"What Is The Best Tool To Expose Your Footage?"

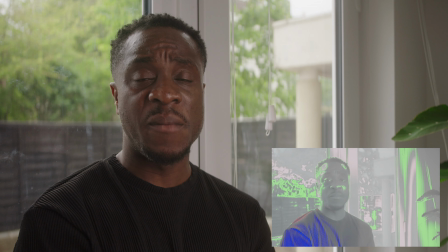(4:11)
Okay, so now you can see on the false color. So this side of my face, you can see some green and some gray. And on this side, you can see pink, which is the daylight that's hitting this side of my face coming from outside, and probably a little bit of the spill that's coming from the key light over here.
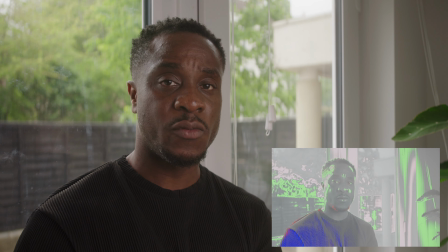(4:31)
Now, the thing is, with a scene like this, what I'm trying to go for is more of a natural daylight look.
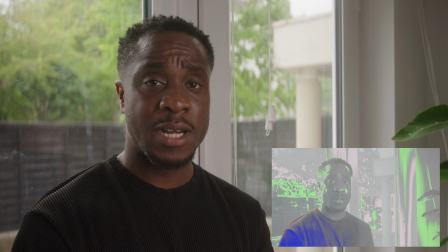(4:38)
So I'm trying to make the scene look like it's being lit by natural light. Now, if it was to be lit just by natural light,
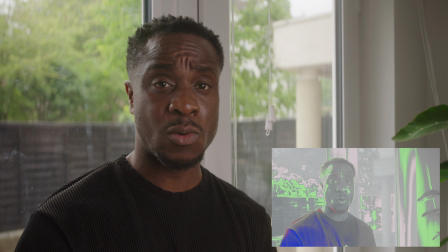(4:45)
you wouldn't have the same lighting ratios that I'm having in this scene right now, because the light that's hitting my face is quite bright,
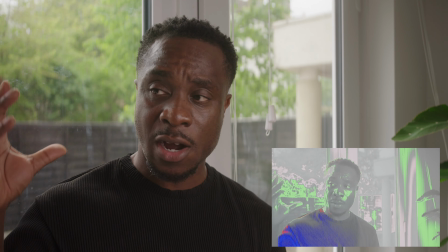(4:54)
and it the window light coming into the room wouldn't behave in this way,
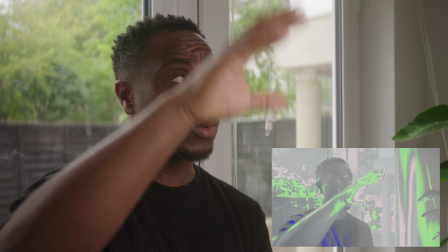(4:58)
because there would be some fall off from it bouncing off all the walls within the room and it traveling to hit the other side of the room.
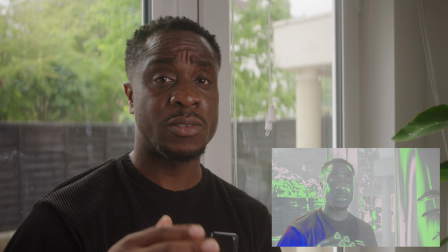(5:05)
So what I would do in a scenario like this, I'll look at my monitor to the right of me, which is showing me my false color.
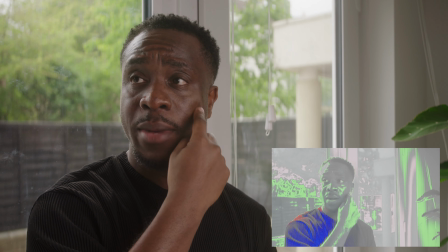(5:13)
And what I'll aim to do is to reduce the amount of green on this side of my face.
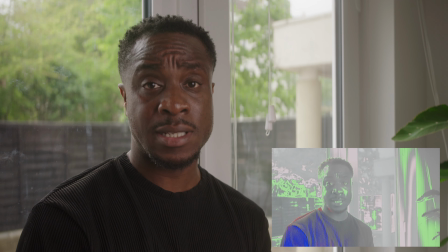(5:19)
Although green is showing that your face is exposed correctly, it doesn't look natural to the scene.
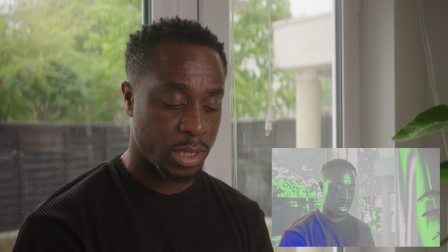(5:25)
So what I would do is I'll bring down the key light till I've got less green on my face and just maybe a few specks of green, because I think that'll give it more of a natural look. So I'm gonna bring this key light down now.
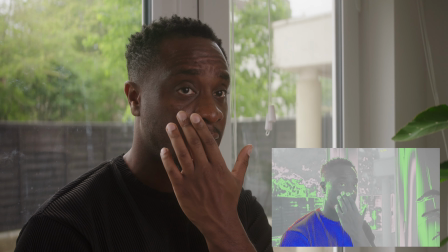(5:39)
So as that's happening, you'll start seeing it's getting less, the green is getting less on my face.
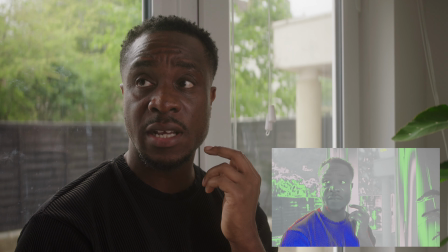(5:46)
And what I'll do is I would play around with it till I feel I've got an amount that is decent.
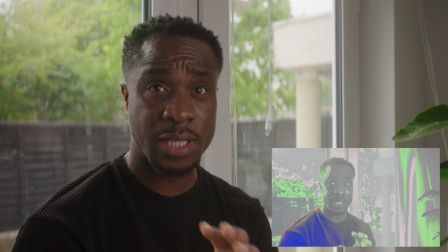(5:55)
So I personally think just around here looks a lot more natural than it did before.
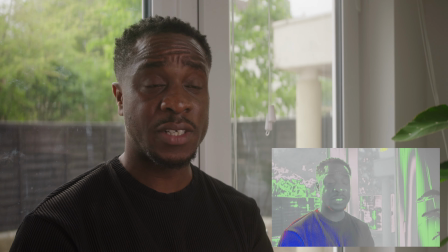(6:02)
Now, it's not perfect, because if I had a more powerful key light, let's say maybe a 300 watt light, I would be able to compensate and kind of get the ratios exactly how I want it. But in scenarios like this is once again why I talk about false color is such a cool tool to have,
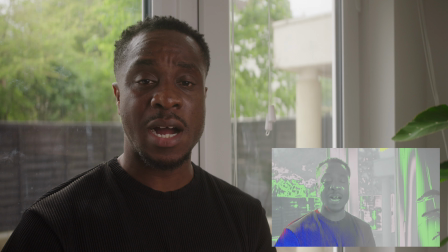(6:20)
because it helps you kind of work around scenarios and work with the equipment that you have. And in this case, I've made some compromises, but I feel like I've got the scene in a way that I feel looks natural and what I was aiming for.
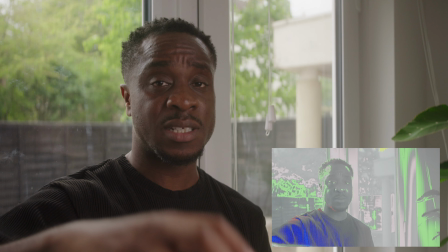(6:34)
And this is one of the reasons I highly recommend false color,
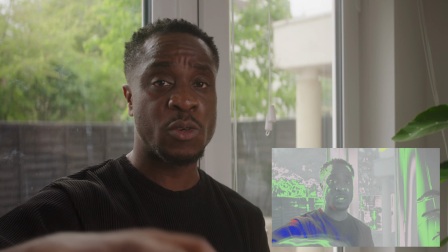(6:36)
because I think it just makes getting the exposure and light ratios in your scene the way you want it.
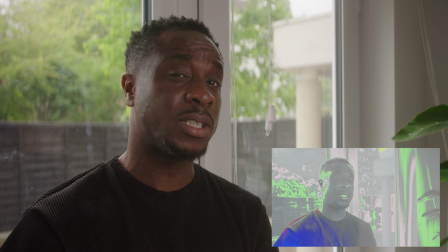(6:43)
It makes it much easier to do.
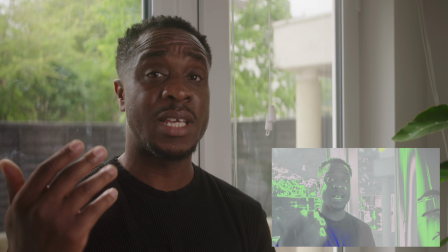(6:44)
For me, this is definitely another reason why I highly recommend that you either get a camera with false color built in or an external monitor.
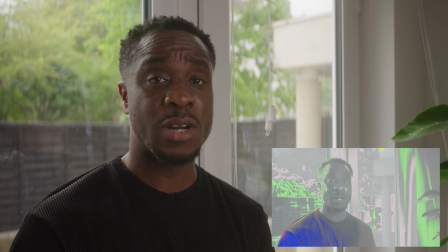(6:53)
A lot of monitors have them nowadays, so I definitely recommend you at least pick up an external monitor with false color. It'll make your job just a lot easier, and I rely on it heavily whenever I'm crafting and getting the exposure right in the scene. Hope you guys enjoyed the video. If you did, please drop it a like, leave a comment. If you haven't subscribed already, please do. It would help me out a lot. I'm trying to make sure I keep uploading regularly. And for now, hope you enjoyed the video and see you in the next one.